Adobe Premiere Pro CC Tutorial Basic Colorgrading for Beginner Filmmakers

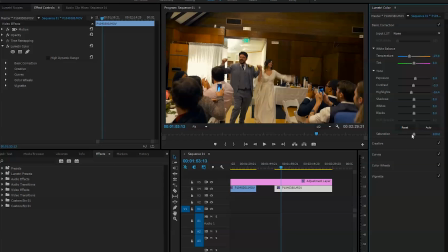Contrast, highlights, and we'll get rid of that, you know, saturation. If we go more, it will create even more yellow look. So we'll just
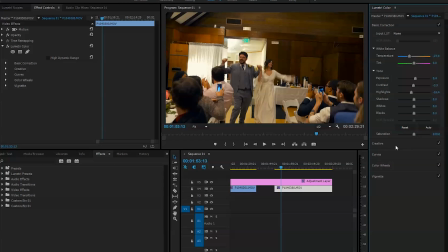get, we can get, and you can play a little more with other stuff, but let's see how that looks.
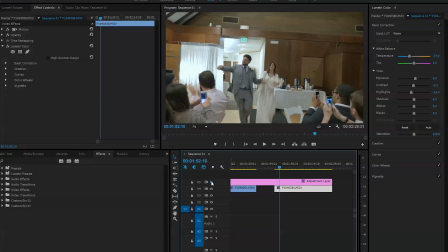It was before, and it's after. Before and after.
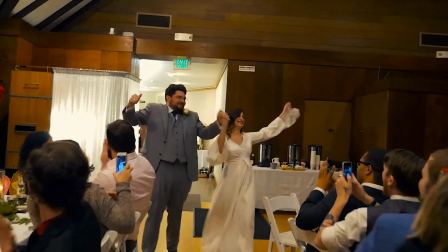Okay, let's just play that and see. That's the atmosphere.
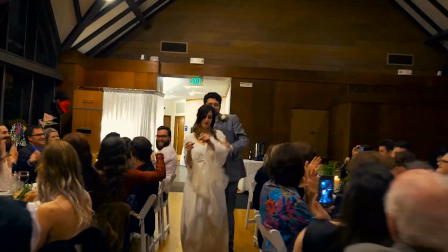That's the look I wanted to create.
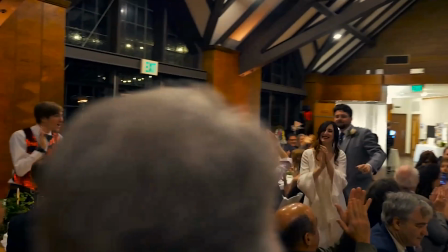People, the guests are cheering for the couple, and all right, it looks nice.
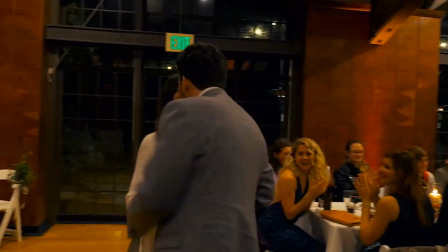The colors are popping up too. I like this color grading right now.
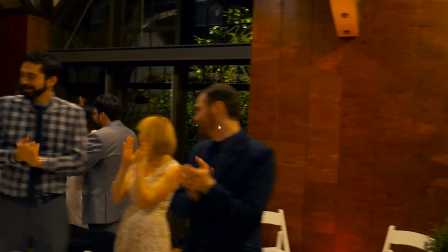So yeah, and again, here people faces are too yellow.
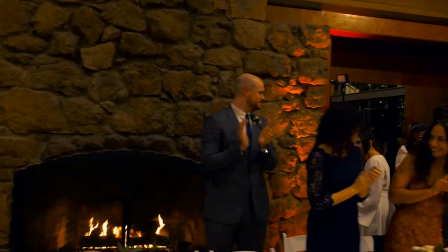Some rolling shutter. See, you can adjust that. You can go ahead and like put more little blue, roll in and see it fixed the problem.
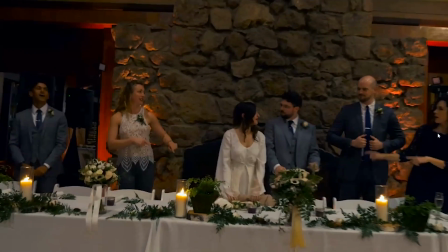So the skin has normal color right now. Okay, perfect.
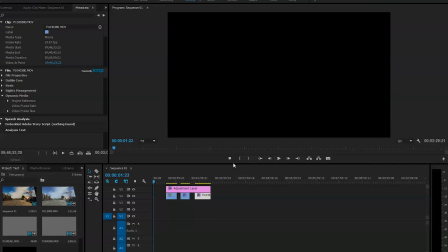And let's check all the clips before and after. Go back to editing and we will go to clip by clip.
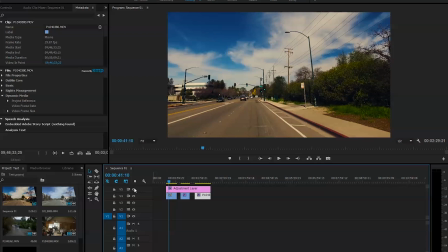So this is the clip was how it looked before
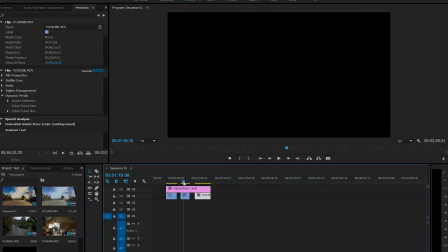and this is after. This one was before
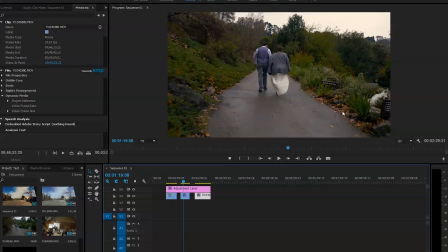and this is after. Brings more saturation, brings more color, brings more life to your footage.
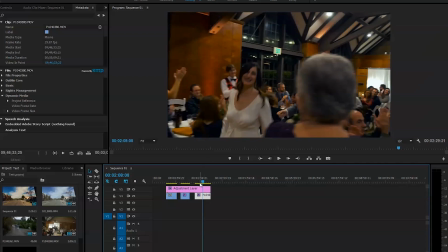And the third one, okay, let's see, let's stop right here. OK,
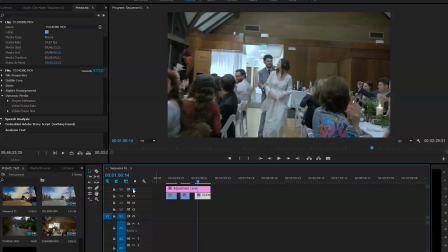Okay, happy moment. Okay, we'll remove that. See, it's completely washed out.
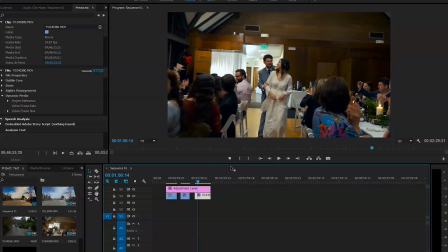All the colors completely washed out. And when you bring that back, it'll create some atmosphere, create a certain look. And this is gonna be the end of the tutorial.